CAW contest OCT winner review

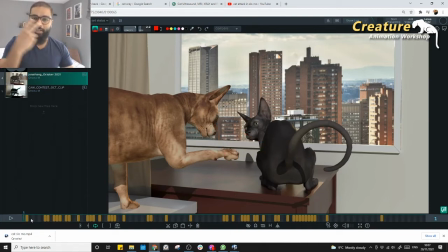(33:06)
So that's where the lookouts are really important, because that is the one you would like to get connected with the creature or animal, so you know where the animal is looking. So by looking at this, right, it's very tricky that he looks down, or I'm not really sure, like he's looking there or he's looking there.
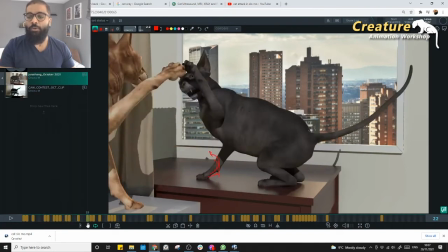(33:24)
That now he's looking at the tail. I can see that. So and then he kind of hits the thing.
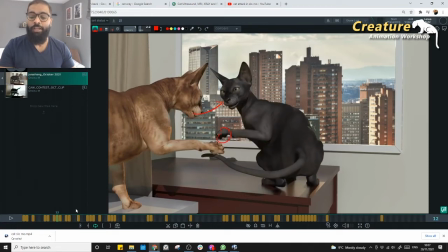(33:30)
That's fine. And now he should be like, oh, I pissed him off, like and he has to follow him, like what is he gonna do to him?
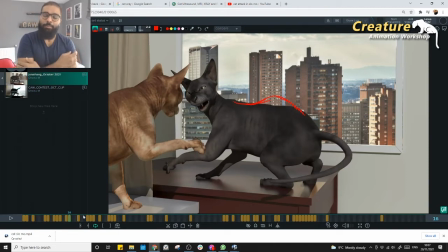(33:39)
And he's like, you need to react, right? And again, interaction. It's a big thing, when you're actually animating, animals or creatures. It's always like one guy reacts to other guy all the time, or one guy, like they both are trying to like fight each other.
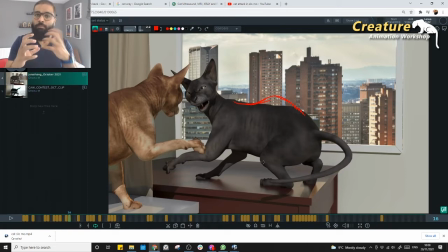(33:55)
It's a different thing, but most of the time this guy would be like a bit more reactive to the other guy, or when this guy reacts, does the first reaction, this guy reacts and then try to take over, right? So it's not both of them fighting together, and it's always nice to connect, like the eye line,
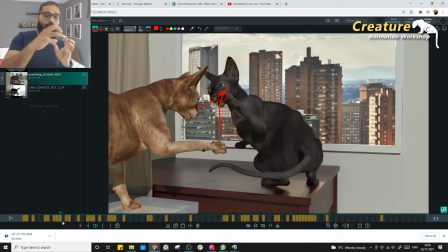(34:12)
the energy goes from one guy to guy, and then this kind of reacts, and we should feel that, right? And then it's kind of that sort of a thing. So you should visually feel that motion going in, invisible motion going to one creature to another creature or character, right?
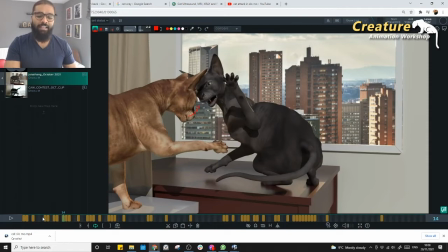(34:27)
So this is where probably we are like not really getting connected, but globally it's really works better,
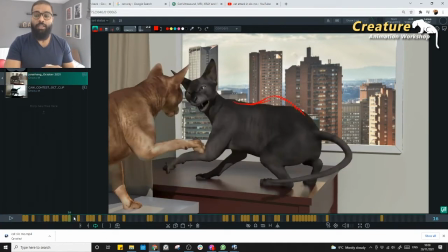(34:32)
like when this guy comes in and this is really working better, you can actually feel that the energy is transferring and he's getting scared.
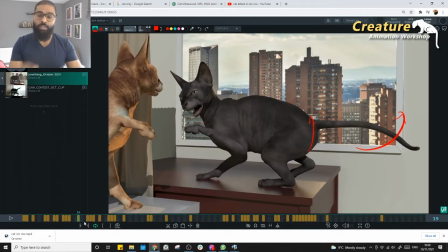(34:40)
It feels really nice visually.
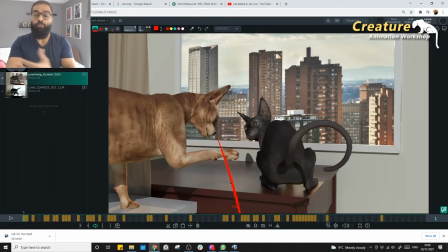(34:43)
But this is me being nitpicking, like we could be try to focus a little bit more on the places where he's attacking,
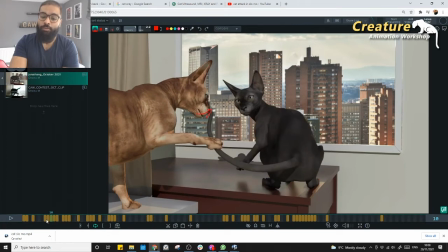(34:50)
and then how is he reacting, and like here there's a really good reaction going on there, but it kind of a really dialed.
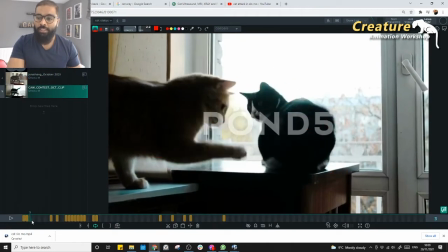(34:56)
I'm not sure how is in the reference. So look at that. He's constantly is chasing his tail.
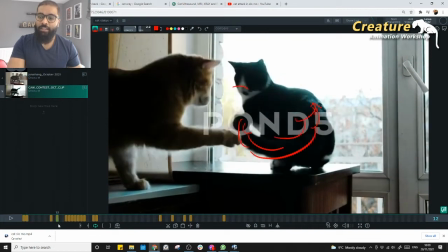(35:00)
Like if you see this, right, he's constantly chasing his tail, and then he's like kind of come out of that zone.
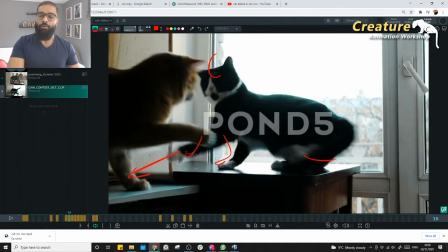(35:07)
Like, oh, okay, so tail is gone there, and then I'm looking at my paw, and then I'm looking at that guy.
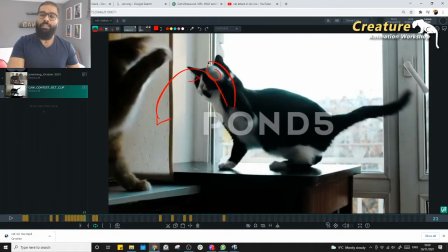(35:13)
Oh, he's actually really gonna come at a big way. Now I need to see and then like block it, So he's kind of tail and the paw, and then that sort of a small area he tracks, right? So define your that sort of area tracking, so then you will have a motivation to animate your head based on that, how the cat would react, right?
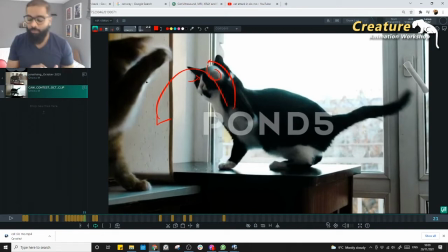(35:32)
If you're looking up, your body would react back. If you're looking down, your body would react in different way, right? So pulling forward or backward, so those are the elements will drive you in a really great way, and it kind of gives you motivation, and it kind of tells you where you are going, and what you should be doing to in order to achieve that, right?
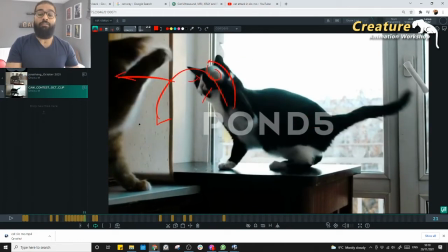(35:51)
So now he's actually looking the cat and going away from the cat. That's when he's like, oh shit, like let me go away.
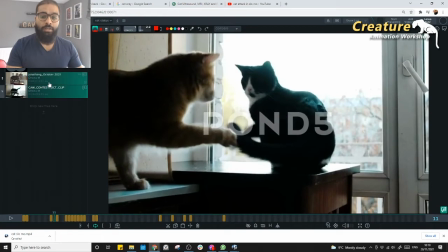(35:57)
That sort of a thing. So yeah, the head movements are really really crucial, and eye darts are really really crucial.
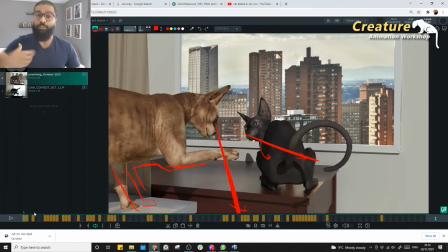(36:03)
Those are the ones which actually drives the entire head, and that actually shows the impact on decision making of the creature, right? Am I gonna go? Am I gonna attack? I'm gonna look around, right? So they plays a major role.
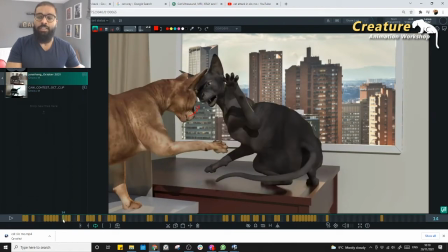(36:16)
So yeah, try to connect with the head dots is really good, and that's what's slightly missing.
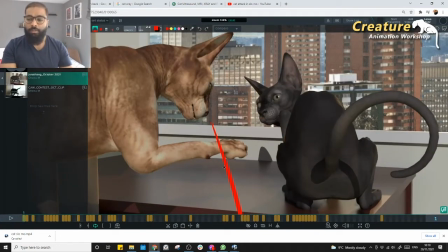(36:21)
And I would say probably go away from the sort of a CG shapes. Uh, so go away with this sort of a CG shapes. This is like CG, right? So try to sculpt some sort of a shape.
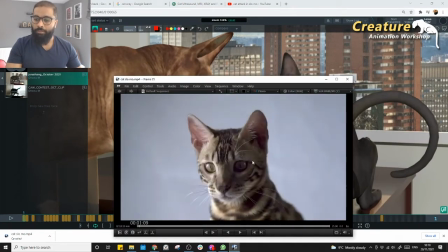(36:32)
I was actually looking at some other like references, like every time they kind of look at this, the paw is like this, right?
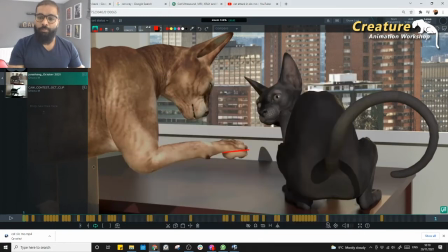(36:40)
So kind of really close, and then when you see your breakdowns here on the like look at this kind of really, and of course you might not have time, or you didn't have time, not sure. It would be nice to see the breakdown. Look at that. This entire shape is going together. It cannot be possible like that in the real world.
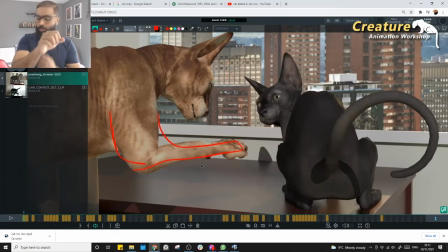(36:57)
So you cannot have entire shape going like stick to the body, like it's always I have to hold my muscles to keep it straight like that. It's always that sort of a breakdown naturally happens, right? So because it's a CG and you have the controls, it's easy to go with the chest or something.
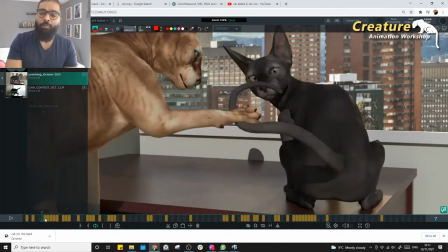(37:11)
So try to avoid that and try to break that down and break the shapes, right?